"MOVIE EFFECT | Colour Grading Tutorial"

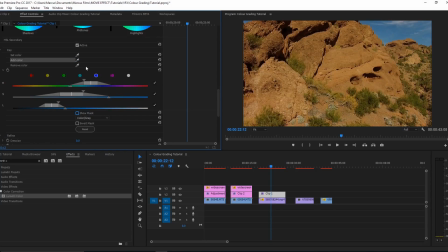[12:21]
So if we just grab different parts of it, I don't want to grab the clouds because that might take some white in the rest of it. Show mask again. Okay, that looks okay. Then we'll blur it to like 10.
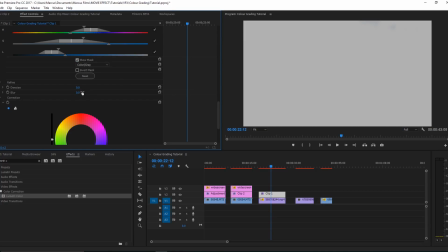[12:39]
Maybe not, maybe like 0. Doesn't look like it needs much blur. And then we can use the three-way colour corrector to correct it, so we'll really drag it down to the highlights, like so.
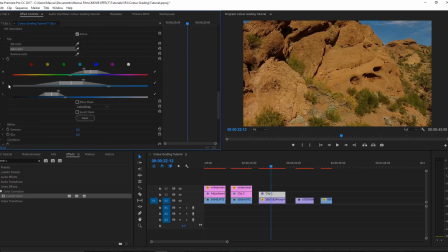[12:54]
And we'll boost that up a lot. So that just really brings out the sky. And now we can work in here. Now we've marked around with the sky, we can take the highlights up a lot to a blue colour.
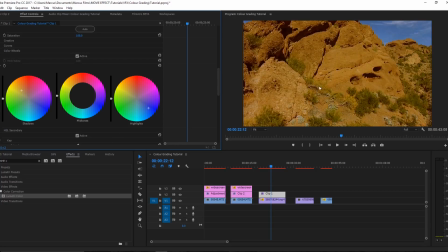[13:06]
We can take the shadows to an orange. And you can see we're really getting like a sort of difference. The orange a bit more maybe, and maybe more to the red, so we get less green. And for the midtones, I think I'm going to take this down a bit because it's a bit too strong.
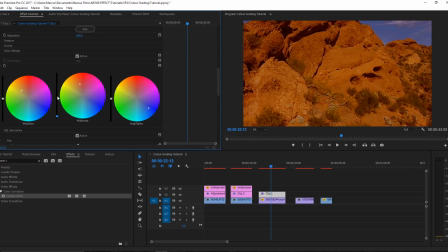[13:26]
So maybe like down there, and we'll move more towards the orange as well.
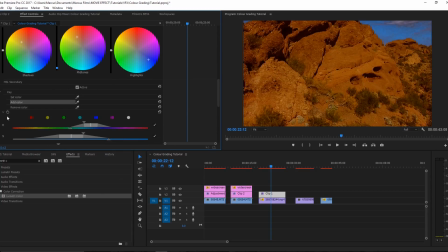[13:35]
And you can see we've got a bit of noise in the shadows, so we'll denoise slightly.
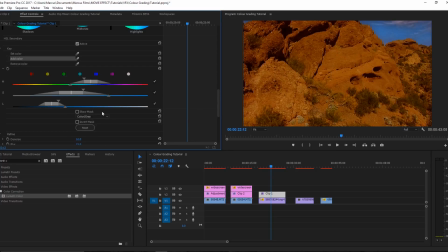[13:47]
And also blur. There we go. And that looks quite cool. I'm going to turn up the contrast to maybe 15. Maybe 30. Just to get some of those darks up even darker. And we'll take the blacks down as well.
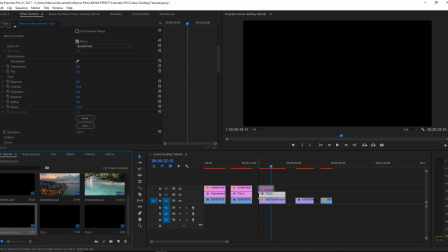[14:06]
And all round that looks like a pretty cool piece. So we'll put our widescreen bar on again and set to frame size.
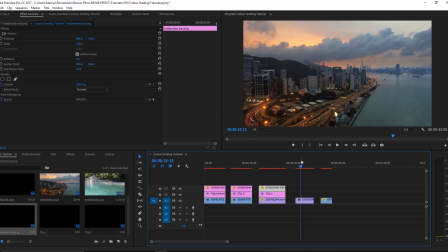[14:15]
There we go. Okay, so we've got 2 more clips now. This is our time-lapse city, and then we'll do some cool water. So for this, I want to do quite a subtle change because it already looks quite good.
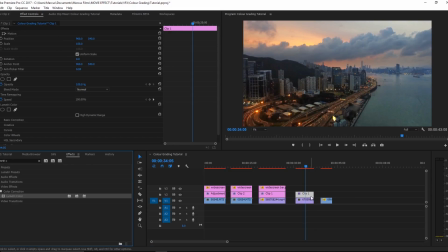[14:29]
So we'll drag on our adjustments layer, add on Lumetri color, and we'll start in basic correction.
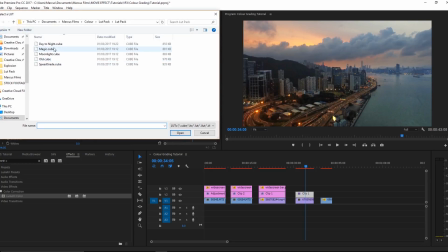[14:36]
This time I'm going to use Moonlight.
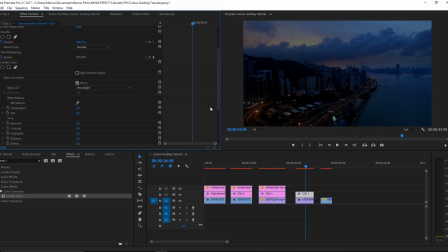[14:40]
And already, with this particular LUT, it's done a pretty good job, but I want to take up the exposure a bit.
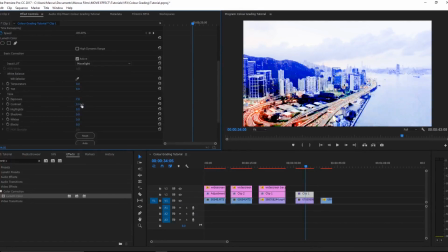[14:47]
Not that much.
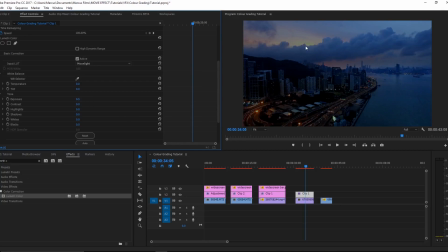[14:51]
To try and get some of the highlights in that shadow and some of these lights down here. Because we've got some nice lens flares down here, and I like that. We'll take the contrast up as well, like so, maybe to 50.
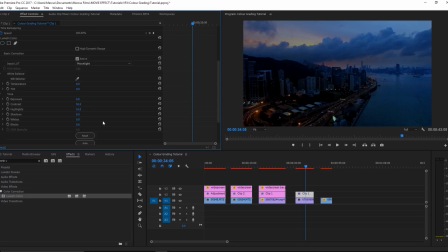[15:11]
Highlights, again, want to really boost them to make them as crazy as possible. So you can see we're really boosting the lights in the cars, the reflections on the water, and that sunset.
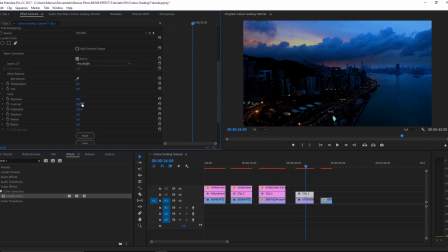[15:26]
And now that we've done that, we actually want to turn our contrast up a bit, so we're really emphasising on these lights that I like. I'm not going to do much playing around with colour on this one, because I just want to focus on some of the bits down here, and we've created a really nice look,
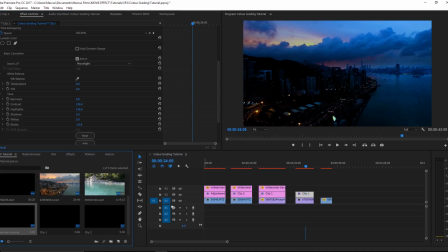[15:45]
which is a lot more subtle.
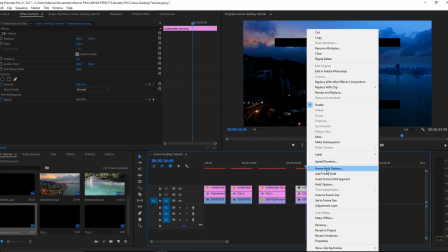[15:48]
And we'll put our widescreen bar on, and that looks lots better.
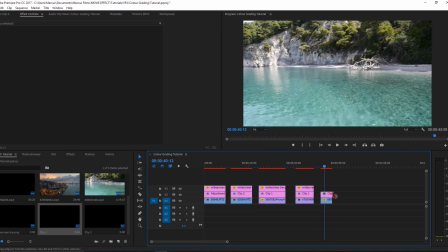[15:55]
Okay, so now we've got our final clip. Create the adjustment layer, add on Lumetri Color.
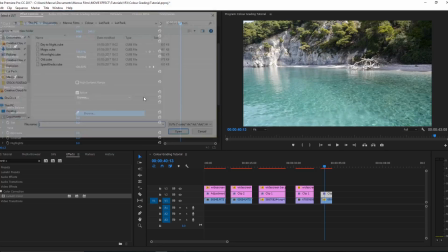[16:02]
Now for water, if we go into our looks here, I'm not going to use Alt.
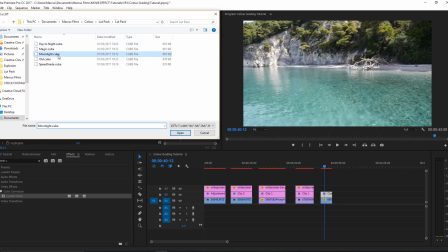[16:10]
I think I'm going to use Moonlight again, because that works really well.
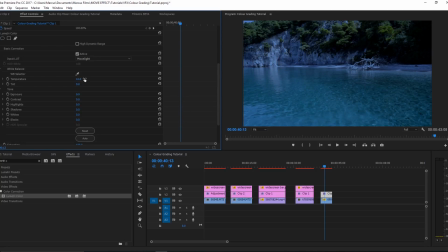[16:16]
Temperature-wise, we'll warm it up a bit maybe, because the blue's a bit too much.
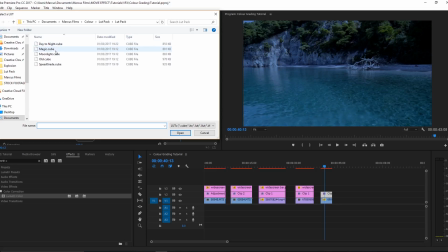[16:22]
And actually, maybe not that. Might want to go with speed grade, just so it's not too much.
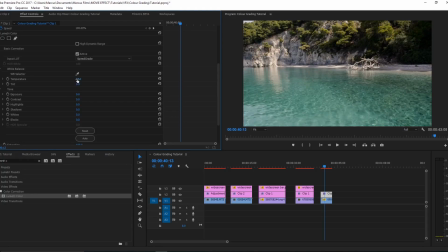[16:31]
And we'll boost the temperature, because this is quite a sunny location, so it wants to appear nice and warm. So 25 maybe. Tint will leave, and then contrast, once again, I want to turn this up, go crazy to start with.
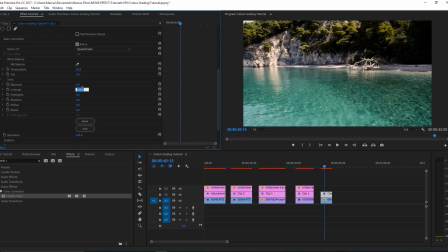[16:47]
500, that looks good, but a bit intense, so we'll take it down to 75. And we can get some darks in the water, which is create a nice contrast. Highlights, I always like to boost these a little bit to get some of the whites in the cliff maybe.
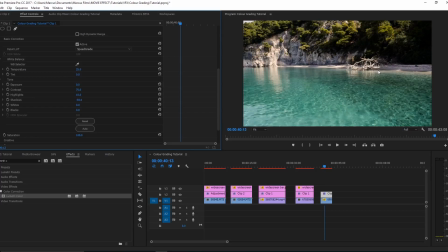[17:01]
Shadows, we'll take these down so you can see we've got a shadow here. So I'm going to try and make that pure black, which looks pretty good. Whites, boost, and shadows take down, and I like keeping them at the same amount. And actually, already there, we've got quite a cool look.
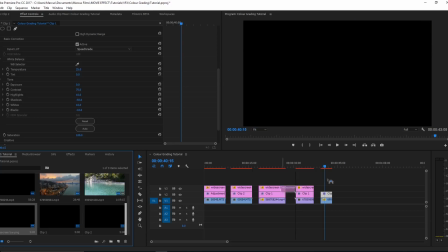[17:23]
So finally, we will add in our widescreen bar. Okay, so we have our clips color graded, and we can just look at them before and after.
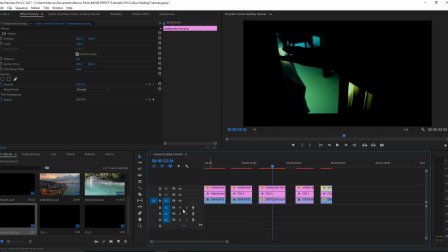[17:40]
So before and after and before.
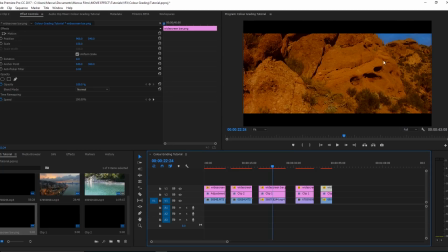[17:44]
So this is really flat, but now we've got lots of depth and nice colour in it, and it looks quite warm.
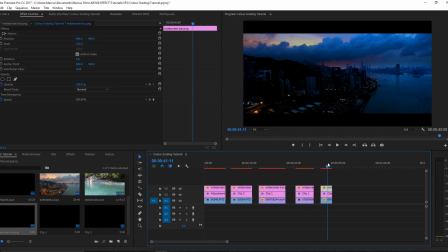[17:51]
So this time we got that, and finally from that to that.
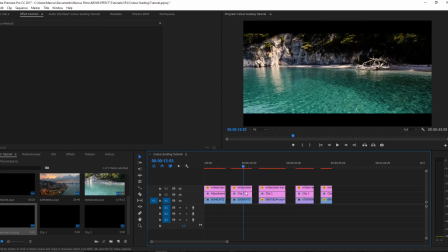[17:59]
Another good thing to do, if maybe something's a bit too intense, like on this one,
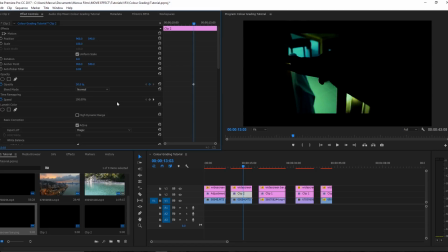[18:07]
sorry, we can go into the opacity and take that down a bit, so we don't have as an intense a look. And actually this is automatically keyframed, so we'll take that off. Maybe do 75%,
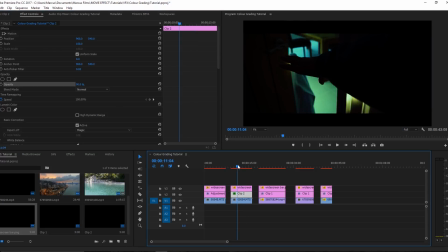[18:23]
90, so it's not as straight up in your face. This one looks quite good. You want to take the opacity down, and also when doing that, moving this doesn't mean you've selected this adjustment layer.
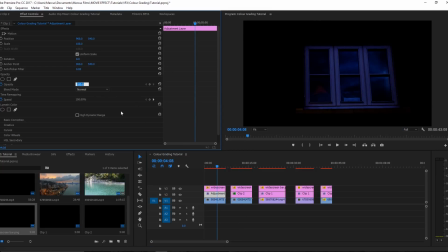[18:40]
You need to click on it and move your thing to it so you can see what's going on. Right, 80 on this one. You can see that you need quite high numbers up here for it to make much of a difference.
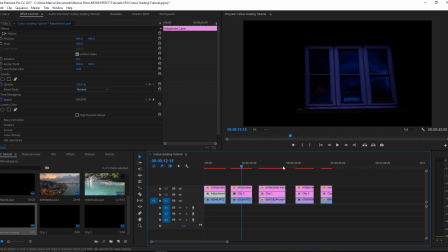[18:52]
You can also see it's making a keyframe again. But all round, that looks quite good. And I'm pleased with the result we've got with this colour grading. So that's all from me. See you next week.